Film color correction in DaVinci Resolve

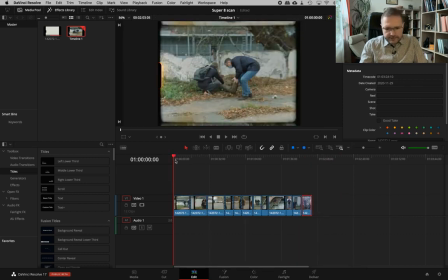[8:37]
когда у нас клип уже нарезан то дальше можно переходить к по сценной цветокоррекции для этого мы открываем закладку color и вот наши
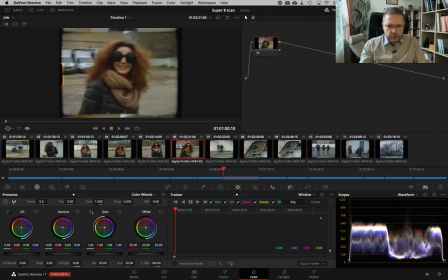[8:49]
сцены мы здесь собственно говоря видим каждую из них мы будем корректировать отдельно но так как сцены
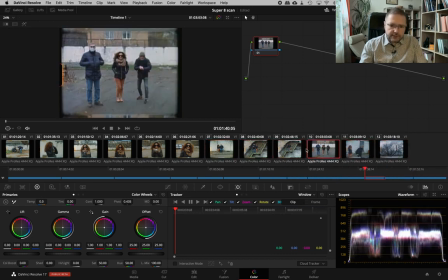[8:55]
все равно похожи это одна пленка одно цветовое сочетание исходное более или менее одинаковые условия
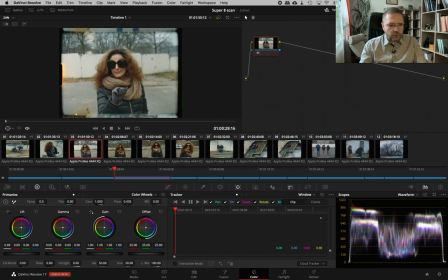[9:01]
съемки наша цветокоррекция от клипа клипу не будет сильно отличаться
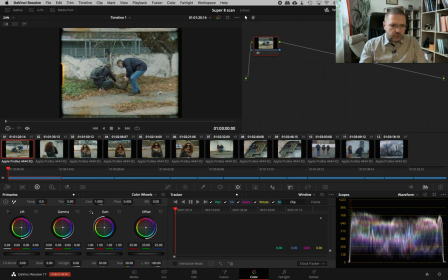[9:08]
можно будет использовать copy-paste настроек и так вот наша первая
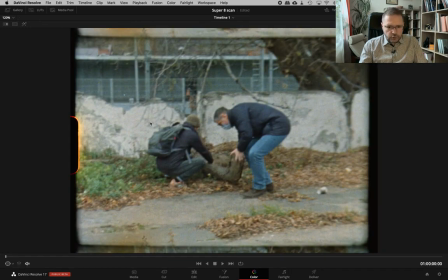[9:14]
сцена что я здесь вижу что мне здесь не хватает на мой личный взгляд
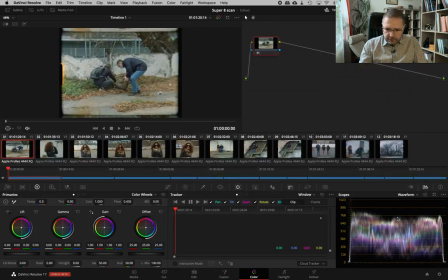[9:21]
она избыточно теплая и давайте откроем в форму вот в форма я вижу что то она в принципе может быть дополнительно законтращена. То есть можно немножечко повысить контраст. Но в первую очередь я исправляю то, что мне бросается в глаза. Это баланс белого.
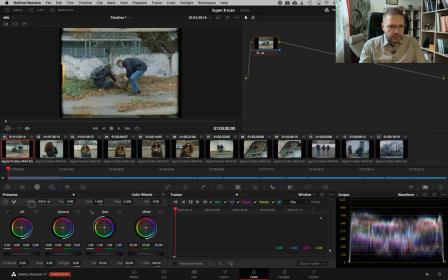[9:39]
Я беру, соответственно, ползунок температуры, двигаю его в какой-то степени влево. Я всегда нащупываю границы. То есть я очень сильно сдвигаю влево, очень сильно сдвигаю вправо. Я понимаю, что в каких пределах примерно я буду корректировать цвет,
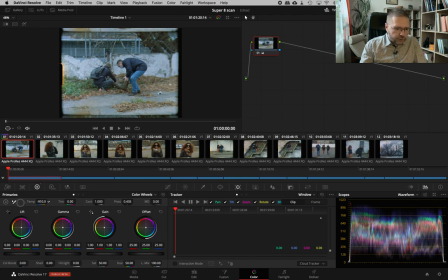[9:57]
в каких пределах это разумно, а в какие уже вылезать не следует.
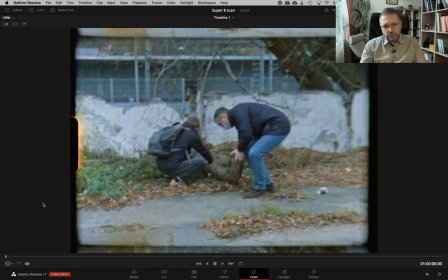[10:02]
Пожалуй, давайте посмотрим до, после. Вот в таком варианте, навскидку, мне соотношение цветов нравится больше. Я уже вижу здесь более нейтральный, а не желтый асфальт. Даже немножечко он слегка такого холодного оттенка,
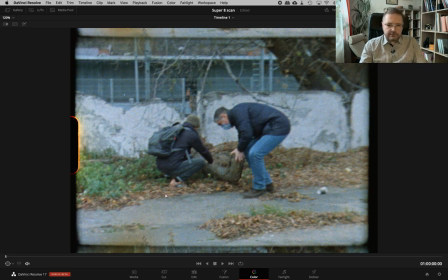[10:18]
что в общем-то на пользу. самое главное это общий баланс цветов здесь он на мой вкус опять-таки по черту на мой вкус избыточно теплый я бы предпочел все-таки более равновесный
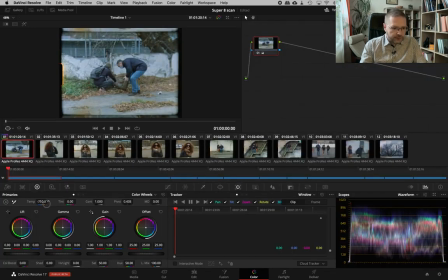[10:30]
баланс цветов но может быть это слишком сильно может быть надо в меньшей мере наполовину то есть было стало вот так вот будет достаточно окончательное решение я приму когда повышу контраст пока я не повысил контраст мы видим что у нас большой запас я
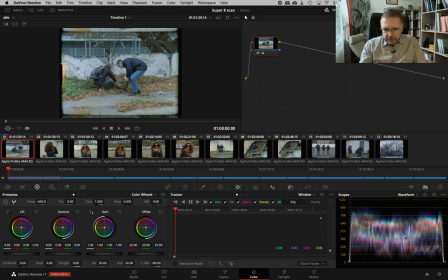[10:46]
не очень вижу итоговые цвета повышать контраст я буду за счет собственно говоря лифта который меня притемнит слегка тени в определенной степени и за счет гейна который в определенной степени раздвинет цвета но не нужно это делать избыточно чтобы во первых не
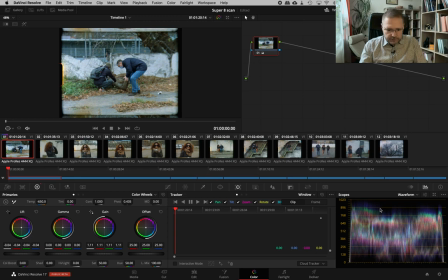[11:04]
заклепила наше изображение во вторых все-таки в кино избыточный контраст обычно не происходят
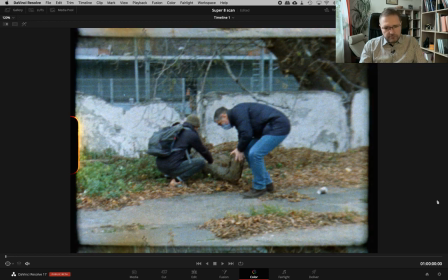[11:11]
и так было стало пожалуй мне нравится эта цветокоррекция она полностью соответствует настоящей пленки постольку поскольку я не вмешивался избыточно цифровыми методами все что я
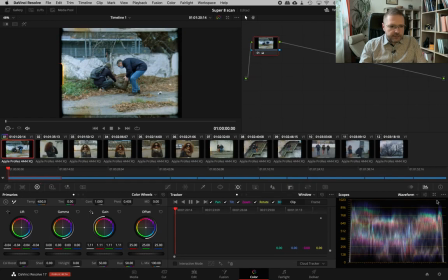[11:26]
сделал все это легко делается на монтажном столе либо на специальном оборудовании print lights она называется для цветокоррекции при печати с пленки на пленку переходим дальше я копирую эти настройки например с помощью комбинации клавиш alt 1
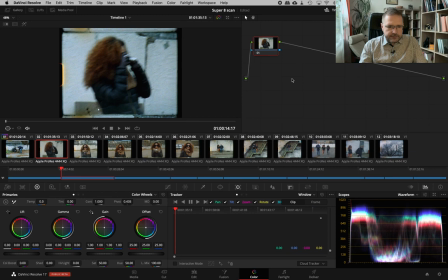[11:45]
перехожу на другой клип и нажимаю command 1 то есть из этой же ячейки я скопировал цветокоррекцию и первое что я вижу конечно то что избыточно контрастная то есть в данном случае наша цветокоррекция не очень подходит я возвращаю обратно тени с помощью лифта видимо потому что
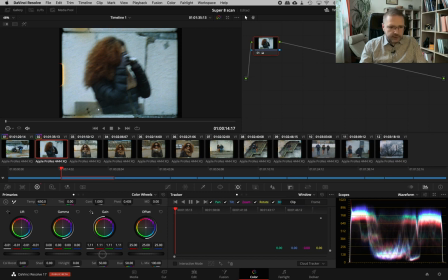[12:05]
немножечко по-другому была сделана экспозиция судя потому что я вижу она была чуть более снижена то есть чуть темнее была экспонирована пленка поэтому я приподнял тени вернул опять-таки цвета немного приподнял и в таком вот виде
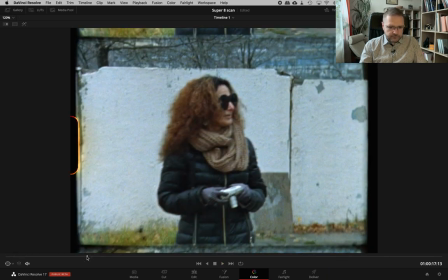[12:22]
давайте промотаем на какое-нибудь место вот например на это до после
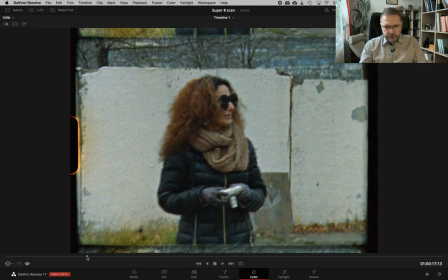[12:27]
мне это больше нравится я не очень люблю абсолютно равномерный сторонний оттенок на всем кадре иногда это бывает конечно в Эффектно,
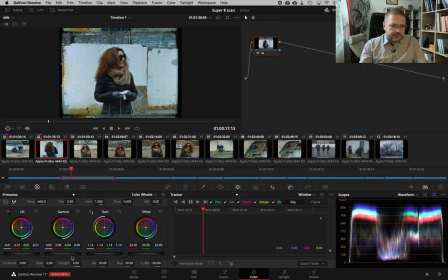[12:39]
мне почему-то кажется, что здесь это не идет на пользу, но все-таки баланс белого я бы хотел охладить в меньшей степени, чем на предыдущем кадре, поэтому я слегка вернул соотношение цветов.
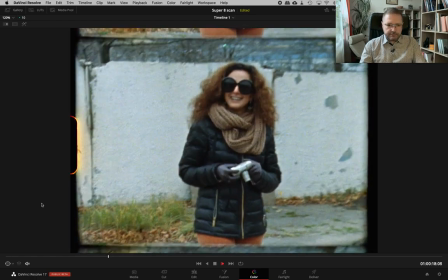[12:54]
Итак, было, стало. Давайте в динамике посмотрим. Да, мне нравится.
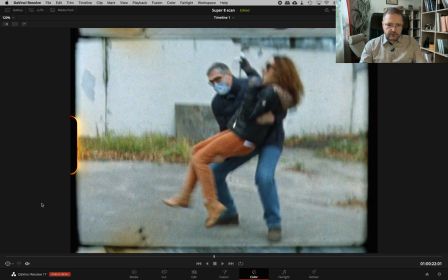[12:59]
Еще раз, с новым персонажем было, стало.
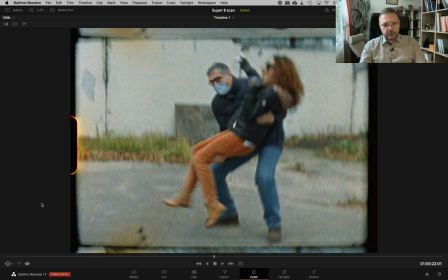[13:05]
Да, однозначно стало лучше, потому что ушел равномерный оттенок, стал более нейтральный асфальт и само изображение стало более вариативным, то есть больше цветов появилось.
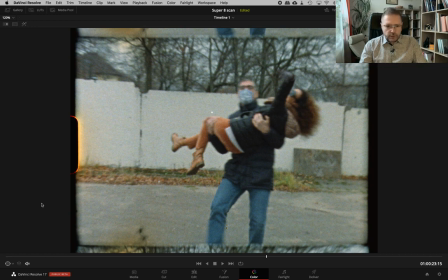[13:18]
Здесь все цвета были похожи друг на друга, они все были как бы избыточно загрязнены. Загрязнение цвета это безусловно правильная вещь, хорошее, но когда оно избыточное и уже переходит в сторону оттенка,
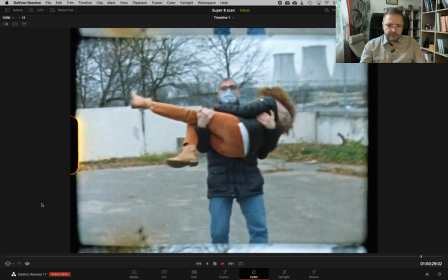[13:32]
часто это воспринимается не очень хорошо, но не всегда. Да, пожалуй, такой вариант мне нравится.
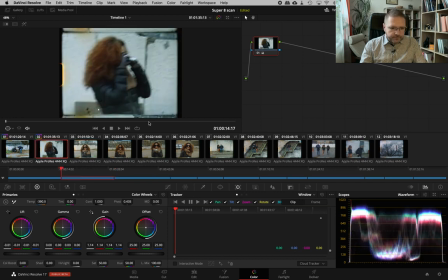[13:40]
Я заодно проверяю нашу сцену на предмет вылета цветов в тех местах,
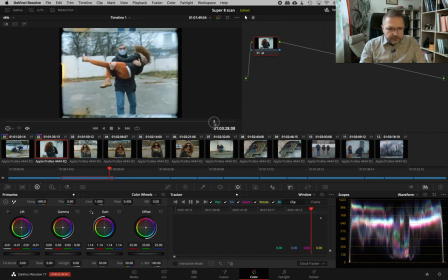[13:46]
где появляется небо. видите здесь появляется небо ну особого я ничего критичного здесь не вижу то есть можно оставить как есть минимальные вылеты вполне допустимы но конечно если бы мы печатали это с пленки на пленку то света бы у нас не вылетали
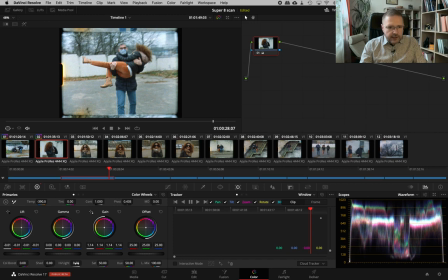[14:05]
поэтому в цифровом грейдинге мы можем себе позволить слегка притушить цвета то есть притемнить их например с помощью ползунка highlights но если вы им пользуетесь то я очень рекомендую в очень незначительных пределах это делать исключительно для того чтобы приблизиться к аналоговому
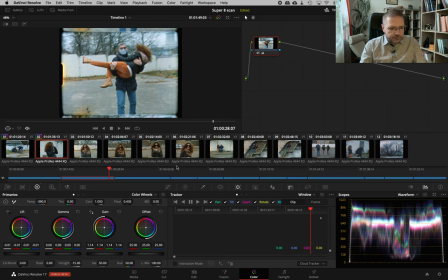[14:24]
изображению если вы будете избыточные значения для highlights и shadow задавать то вы уйдете в такой неестественное хдр с плохой точки зрения в плохом смысле слова изображения
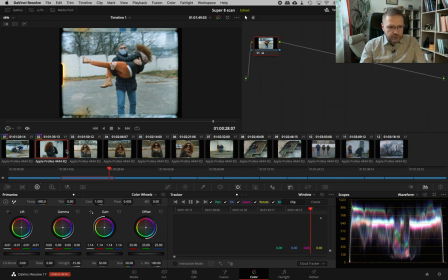[14:38]
собственно говоря теперь я могу эти настройки снова скопировать alt 1 вставить их на следующем
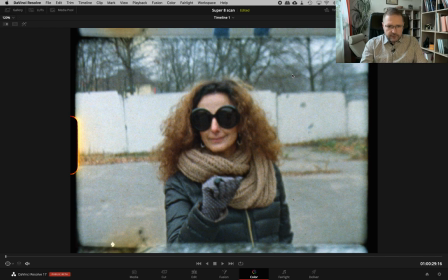[14:46]
изображении alt 2 давайте проверим было стало пожалуй что меня все устраивает эти сцены
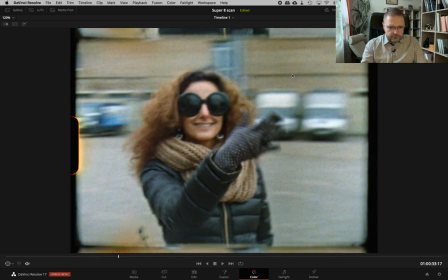[14:54]
сняты почти одинаково цветокоррекция здесь подходит можно сказать идеально идем в следующую
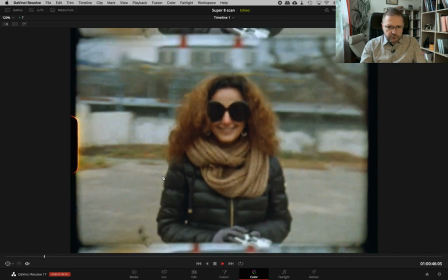[15:02]
сцену опять вставляем и вот здесь я вижу что не подходит цветокоррекция потому что то ли свет изменился,
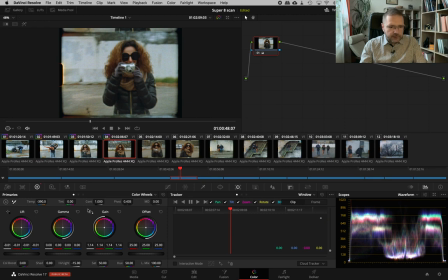[15:11]
то ли и настройки на камере, но экспонировано это изображение темнее. Мы можем это исправить, например, с помощью гаммы, не обязательно двигать одновременно света и тени.